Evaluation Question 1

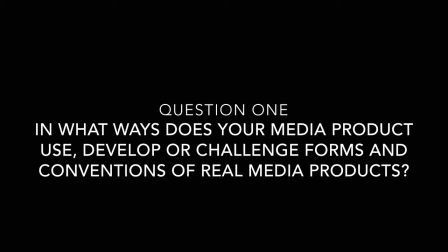In what ways does your media product use, develop or challenge forms and conventions of real media products? First of all, I conducted research into Andrew Goodwin's theory to find out about the forms and conventions used in most music videos. Goodwin said that a music video will demonstrate genre characteristics, there'll be a relationship between the lyrics and the visuals and the music and the visuals, and the video will meet the demands of a record label. There are frequent references to the notion of looking, and there are intertextual references. To make sure my media products meet Goodwin's first point and demonstrate genre characteristics, I first researched conventions typically associated with my chosen genre, which was indie rock.
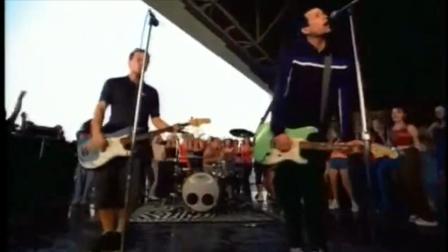To do this, I analysed and deconstructed some existing indie rock music videos,
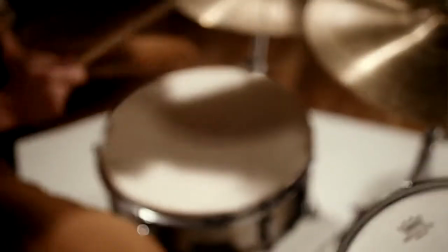and from this I first noticed that the videos were mainly performance-based, but all had elements of narrative, apart from the Passion Pit one,
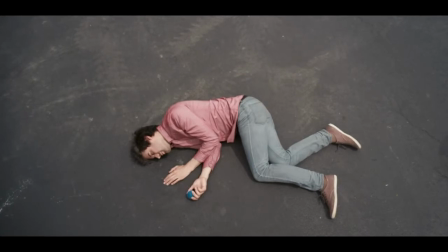which was all narrative. Typically, videos of the indie genre do have performance elements, which is a convention that we decided to challenge in our own product.
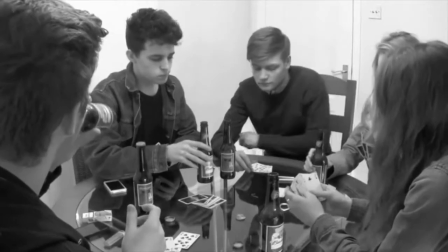We thought that the story of the lyrics can make a really good narrative, and because we chose such a well-known band, we didn't think that it was important to show off their musical talent as much, because most people would already be aware of that they had this. We also thought that with too many performance shots, the video could get quite boring, and this is something we really wanted to avoid. Another thing I noticed with the videos I looked at was that the tracks were all quite upbeat,
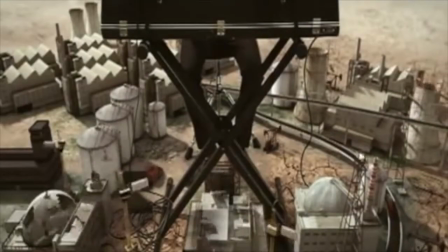and the visuals seemed to illustrate this with quite fun and unique narrative styles, particularly the Blink-182 video,
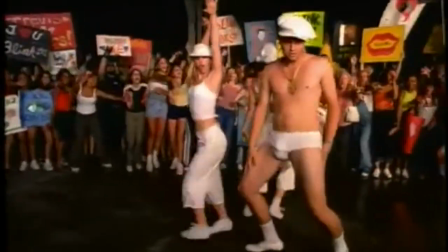which mocked other artists, mainly the Backstreet Boys. We decided, based on the deconstructions we looked at, that we wanted our video to have an illustrative relationship between the music and the visuals, and the lyrics and the visuals. The lyrics to the track we chose were quite deep and sad, so to make our video reflect this, we needed our mise-en-scène to have a similar theme.
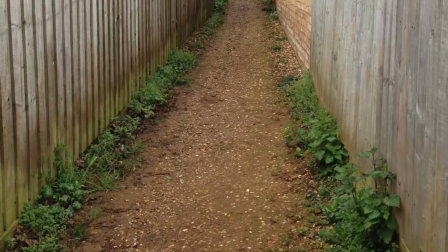We used an alleyway as our main location to make our character seem alone and isolated, and he's drinking and smoking throughout the video, connoting that he's not very happy. Converting the video to black and white during editing also helped to portray the theme. Although most of the video has quite a sad theme, we wanted some parts of it to be more light-hearted and fun.
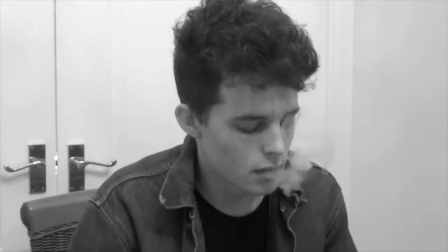This is why we included the scene in the urinals, as we thought it would be quite funny and break up the seriousness of the video,
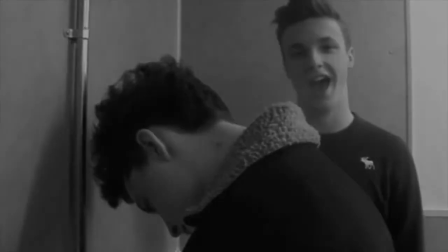similarly to how Blink used a lot of humour in this music video.
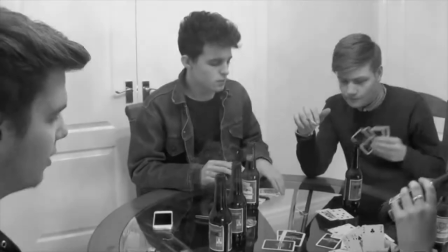We also used on-beat editing throughout our video to create a good relationship between the music and visuals,
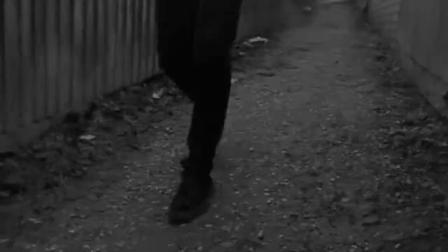which was difficult, but we were happy with it in the end. The next thing I noticed from looking at both music videos, digipacks and adverts was the distinctive style that the artists have.
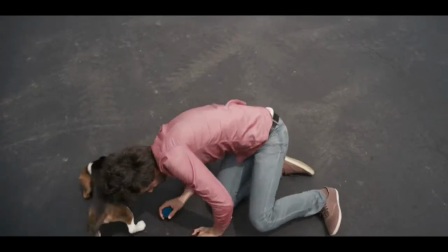In indie rock videos, the artists tend to go for a very casual look to make it look as though they don't really care about image,
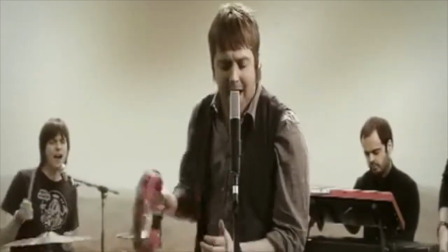such as having messy hair or wearing everyday clothes like shirts and skinny jeans,
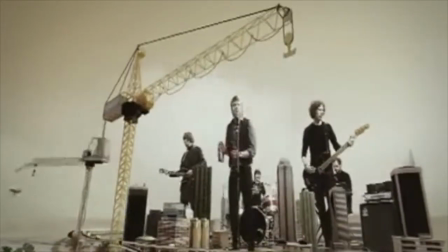leather jackets, denim jackets and casual trainer type shoes. This made it very easy for us to imitate the style, as we already had suitable costumes for our actors to wear.
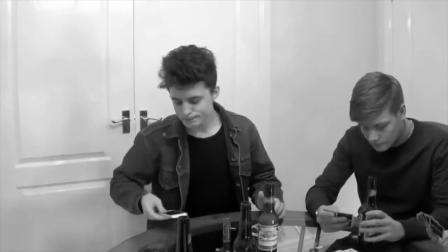As you can see, we dressed Tom in a denim jacket and plain t-shirt in the indoor shots,
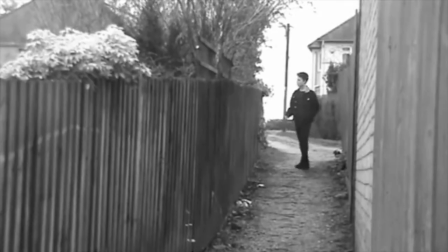and then a black jacket with black skinny jeans for the outdoor shots. One of the reasons we chose Tom is because he already had an indie style haircut, so we just messed it up slightly for filming. We also asked our other actors to wear whatever clothes they wanted as costumes, but we did ask them to wear dark things, as we thought it looked better in black and white because of the contrast. Another noticeable convention that I looked at from the music videos, not just of the indie genre but of all genres,
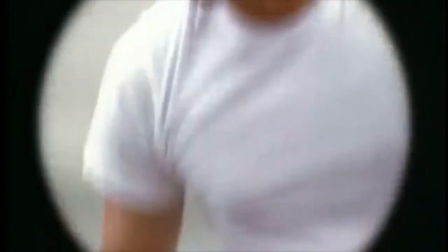was that there's also a huge variety of interesting shots from different lengths and angles,
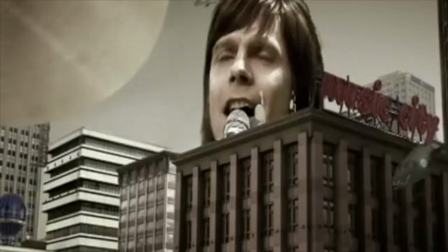making the music video more exciting, so we were careful not to stay on any single shot for too long.
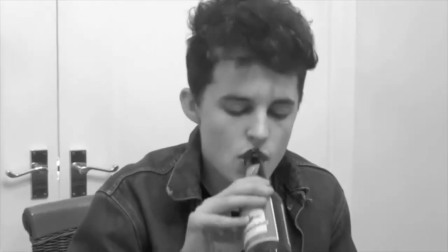We wanted to keep switching between locations to break up the music video and to make sure it didn't become boring,
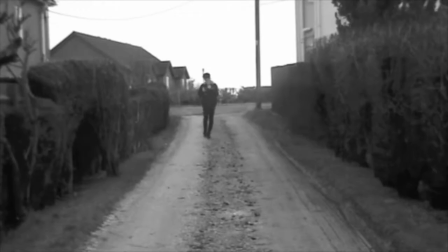and we used a variety of shots from close-up to extreme long shots, and tried to use panning and zooming to create more interest.